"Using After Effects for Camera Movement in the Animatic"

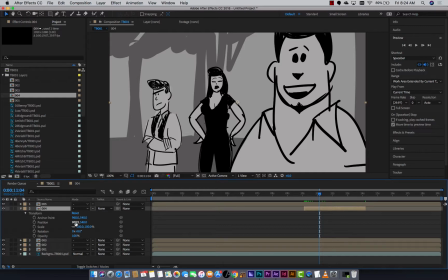[8:13]
Notice it's an X and Y here that are represented by the number of pixels into the shot it is. So 960 across is half of 1920, half of 1920, and 540 is half of 1080.
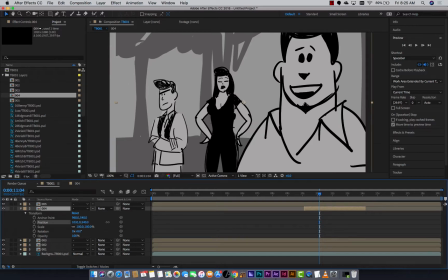[8:28]
So this means that the shot is centered, but I can, pan it on or pan it off.
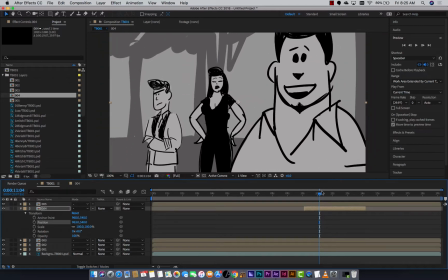[8:33]
Just like we looked at in Photoshop, let's do it. We'll do a scale, a little zoom in first. Just like we said in Photoshop, pick the beginning of the shot or whenever you want that move to start, and you'll create a keyframe.
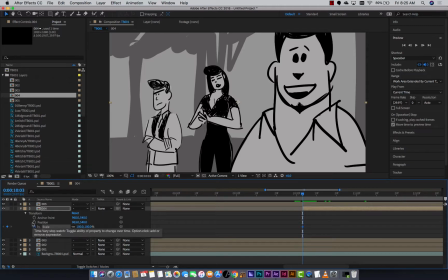[8:49]
That's a little stopwatch button just to the left of the parameter you're going to animate. So pan might be position, scale for zooms, and that's probably all you'll need. So there's my scale, and I'll just go to the end of the shot. Again, I'm hitting minus here to get to it.
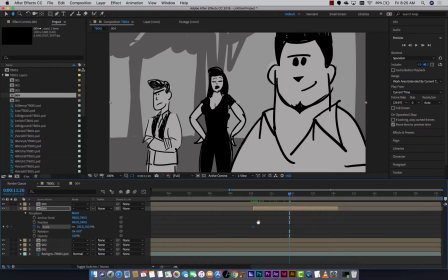[9:06]
Also, you can hold down the space bar to turn it into a hand to grab the timeline if you want to move it ahead. And let's say it zooms in until he does the gesture here.
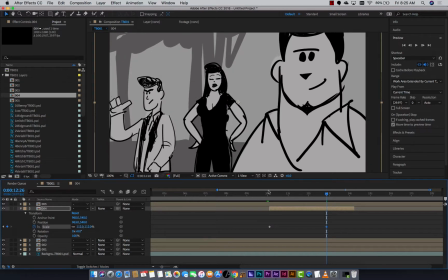[9:19]
So we'll stop our push in about there. Okay, so now I have a slow push.
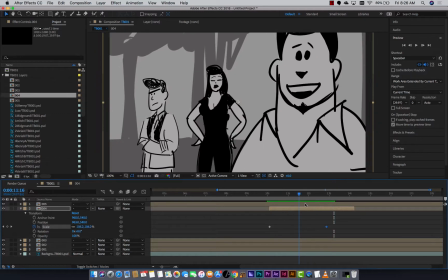[9:29]
Okay, it doesn't frame it very well, I'll notice. He kind of goes off camera there. So maybe we also add a little left-right movement. So in that case, we'll, right at the same beginning point, say yes on the position.
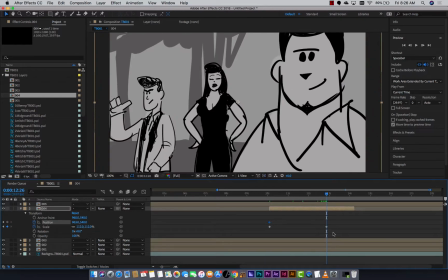[9:42]
And we'll try and sit on the exact same place for the end of the move too. You'll always know you're at the end when you can actually navigate between keyframes here. The little diamond here says you're sitting on a keyframe. and this is the go back to the previous keyframe.
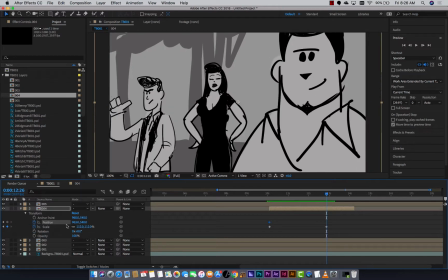[9:58]
This is the go ahead to the next keyframe. So we'll just do a little reframe here to favor him a bit.
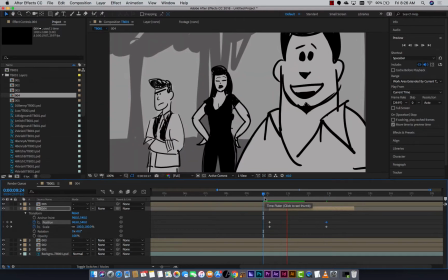[10:04]
And now it's going to zoom in and pan a little bit to the left. Or, in this case, it looks like it's just zooming in on him, right?
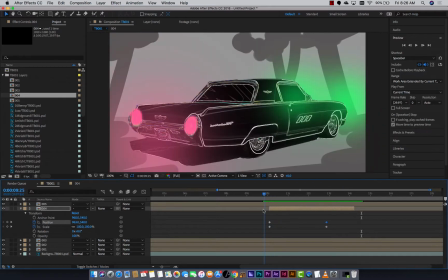[10:11]
Okay, so one thing about that is that that's a subtle move. That's a slow, gentle move.
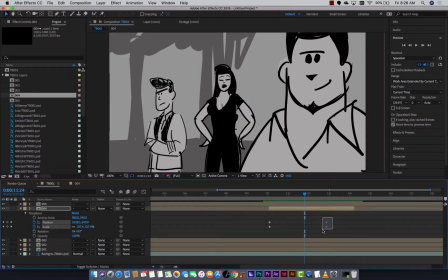[10:18]
If you want it faster, just pick up the tail end of that and move it closer. As keyframes get closer together, the speed of that will pick up. So something like this will be a snap zoom of sorts.
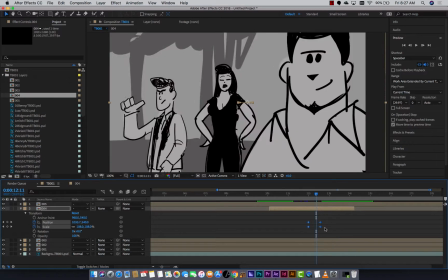[10:33]
I think we could go a little faster. Let's go just before his move, and let's put it crazy close together so it becomes a little whip.
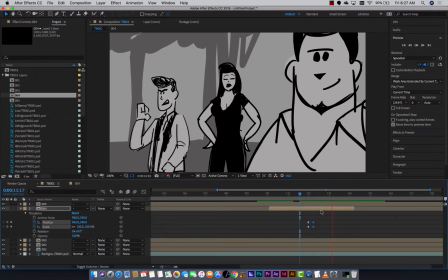[10:41]
Right?
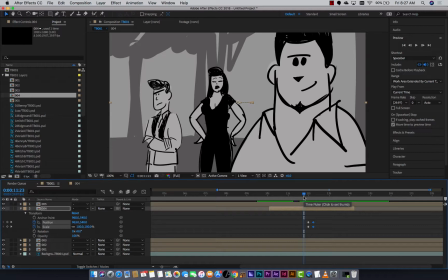[10:42]
Now, they are a linear move, which means when it starts, it hits full speed right away, and when it stops, it comes to a dead stop. So it's a little mechanical, and it's perfectly fine for an animatic, but you might want to introduce a little nuance to your move.
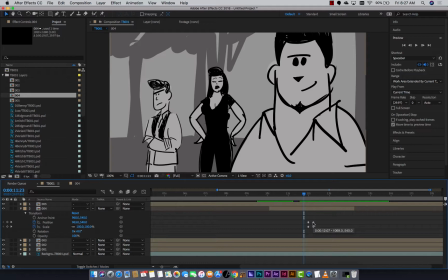[10:58]
So let's say it, like a zoom would, picks up speed because somebody's operating that zoom, they need to go. So I would need to start slow and end fast.
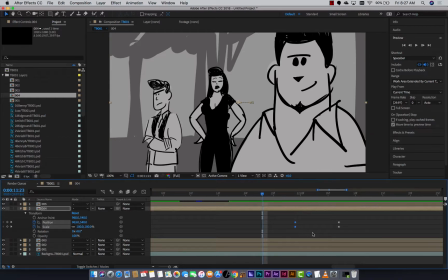[11:11]
So to make this a little bit more complicated, we've got the ability to change these not to just linear keyframes, but keyframes that ease in or ease out. And that's the easiest way to handle this. So select it. We can go to Keyframe Assistant with a right click.
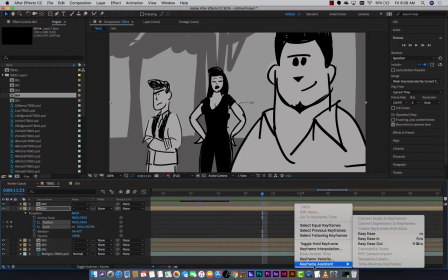[11:25]
You'll see ease in and ease out. So ease out would mean I'm slowly ramping up, and ease in would be I'm slowly slowing down. So I could do both, but in this case, I don't want to ease into that move. I want to ease out of that first keyframe.
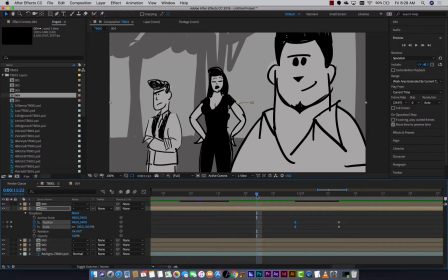[11:40]
So if I say ease out, the icon changes, and now we'll see that it, very subtle there, subtle difference.
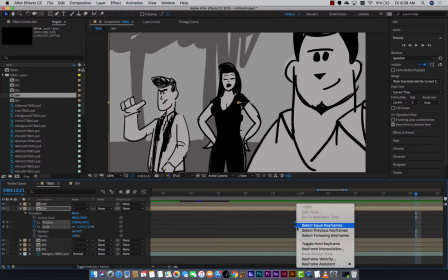[11:47]
Look at the difference here. Kind of mechanical. Go back to ease out. It's just a little bit smoother, a little bit nicer. With some of these other moves, it'll be a little bit more obvious because that's such a short one.
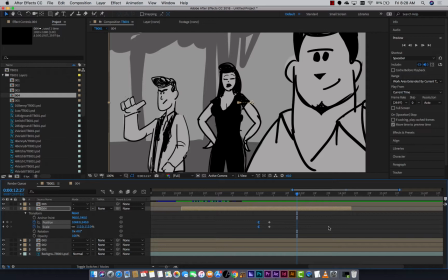[12:02]
But I almost always will use an ease. It's so easy to get to, and it just looks more finished as a result. Just think about how it plays in terms of your narrative. Does it make sense to slowly creep up to a speed? Is it a dramatic thing?
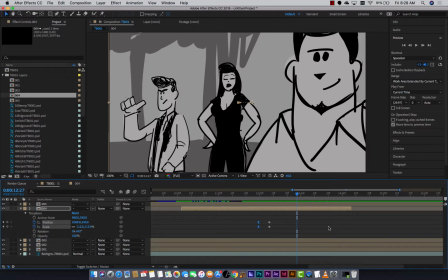[12:19]
The camera's coming in close and you want it to slowly come to a rest? Or is that the joke and you want to play that up? So if I like those, I'm good to go. I can just render this stuff out. But I don't like it. I'm going to undo it. If you ever want to get rid of everything, you can just turn off the stopwatch.
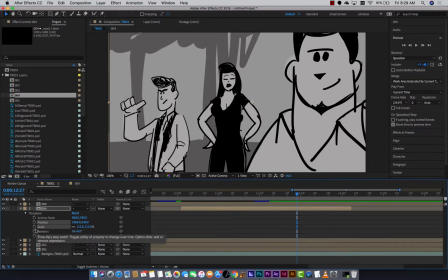[12:38]
It erases everything. So keep in mind, stopwatch you click once is like the record button. As soon as you start changing those parameters in a different time, you create animation. If you hit the stopwatch again, you turn it off.
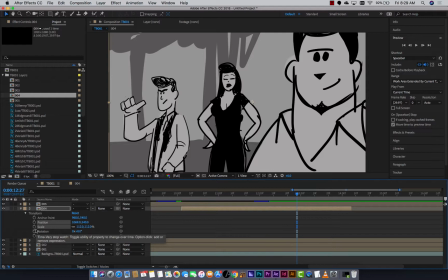[12:52]
So it's click it on, go to a different part of the timeline, change that parameter, and you'll get animation interpolated between those 2 points. So it's the big leap that you have to make if you've not done this kind of thing before.
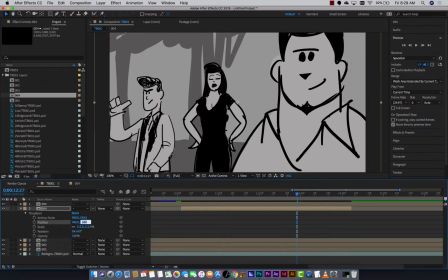[13:05]
So I will now reset this to where it was. That was 960 tab, 540 tab, and 100 for the scale.
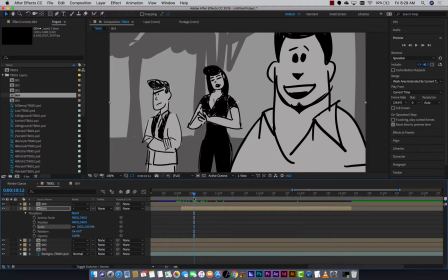[13:14]
So now back to normal here. So let's do this as a simple pan. I did not plan for a pan on this, so it's going to come onto the characters from emptiness. So he's the first one to talk. He's the second one to talk.
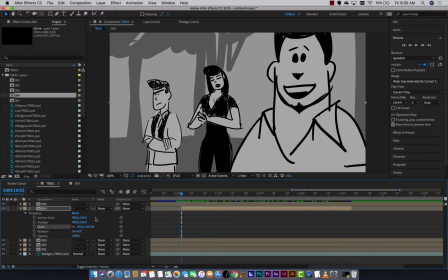[13:34]
So it makes sense to kind of come onto him first. So I will start with a position keyframe. Notice I hit position, but I've also put, this is the end position.
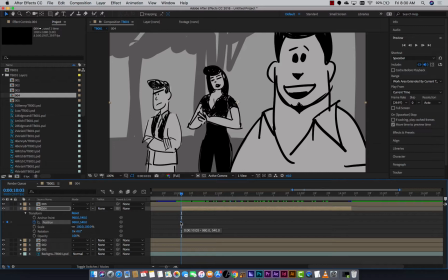[13:47]
This is where I want it to end. So whenever I do that, and this makes a little bit of sense here, is I'll just move it to where I want that to stop,
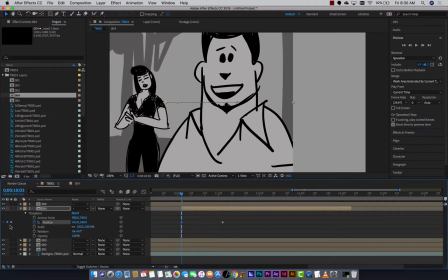[13:54]
and then I'll change where that's going to be. So maybe it's as the camera arrives on him, pans in.
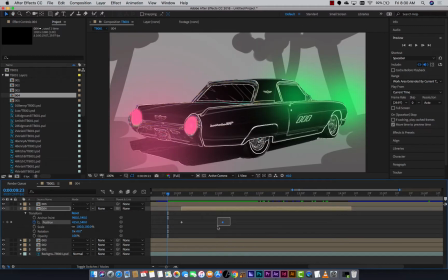[14:03]
Okay, you see that kind of jerkiness to it? See what happens if we ease in to that keyframe.
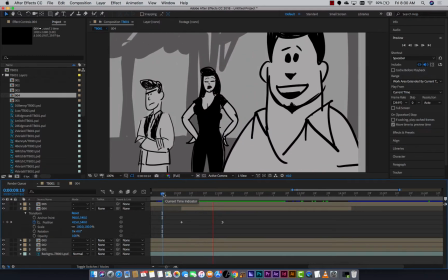[14:09]
See if that looks a little bit more appealing. It kind of slows down to a stop there.
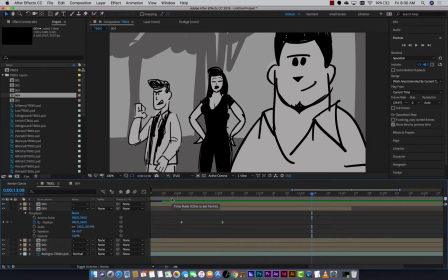[14:14]
The farther apart those keyframes are, the more likely you'll see the benefits of the ease in and ease outs.
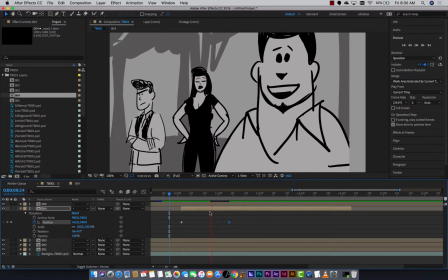[14:21]
So now it'll be a real slow delivery. Okay?
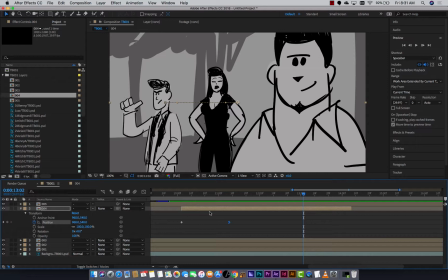[14:26]
But it doesn't feel, it feels 2D because we've basically taken a sheet of paper and slid it. In order to get a more realistic Dolly move, we need to crack into this composition.
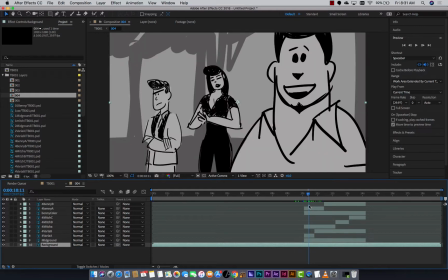[14:40]
So the couple ways we could do it. I've got a lot of layers here. We could animate each of them so that they slide at different rates. That just sounds really awful and tedious. So a better thing to do would be to actually make them work in 3D space, if we can do that.
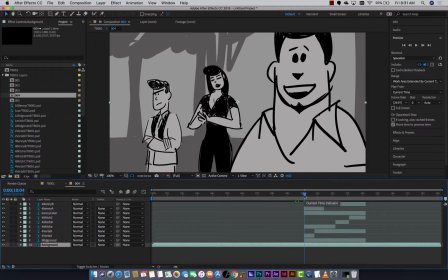[15:00]
So if you need parallax, and tell you what, let's come back to this shot as a real parallax shot.
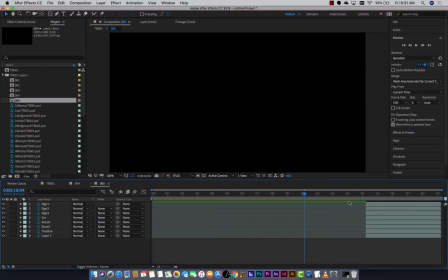[15:08]
We'll do a cheat parallax with the last shot, that number 5 shot, because that's one that was never designed to be real 3D.
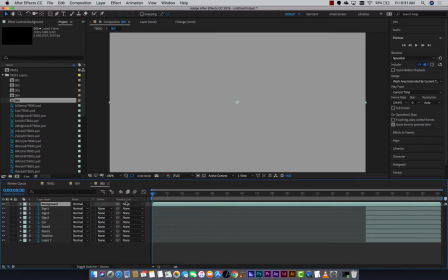[15:17]
All right, so once again, I'm going to paste in my background that's not in there.
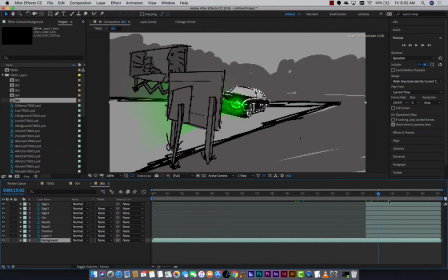[15:21]
Starting to regret having included that as the part of the main background, but okay, this shot really needs some work, right? No animation at all. So I drew it as assets, as elements. I knew I wasn't going to try and do any of this in Photoshop.
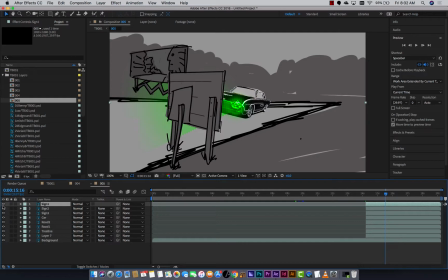[15:35]
So we've got a couple of signs, road signs, and the car itself, and so on. So let's do this a little bit at a time. I'm going to zoom in.
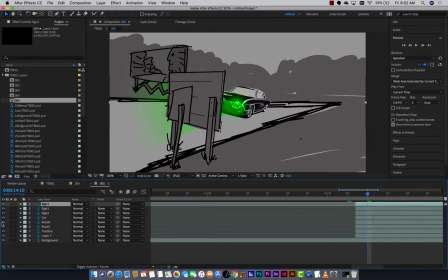[15:50]
I always thought that with this road, I would just go flicking back and forth between those two, so it kind of looked like hand-drawn lines just to give it some life. So let's just do a real quick split there. If you do something like that, you can see the benefit of doing it in here.
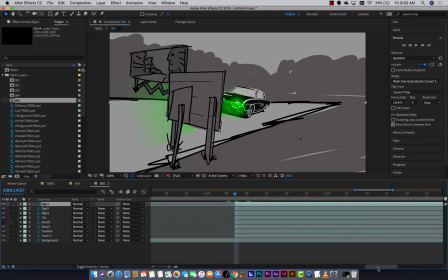[16:05]
Instead of duplicating and working with lots and lots of layers in Photoshop, let's do this. I'm going to make them 1, 2, about 4 frames a piece. So let's go function 1, 2, 3, 4. I'm going to take my road items and I'm just going to trim them to 4-ish frames each.
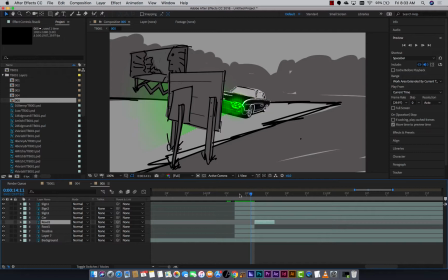[16:25]
And I'm going to alternate them. So we'll get kind of a A-B thing.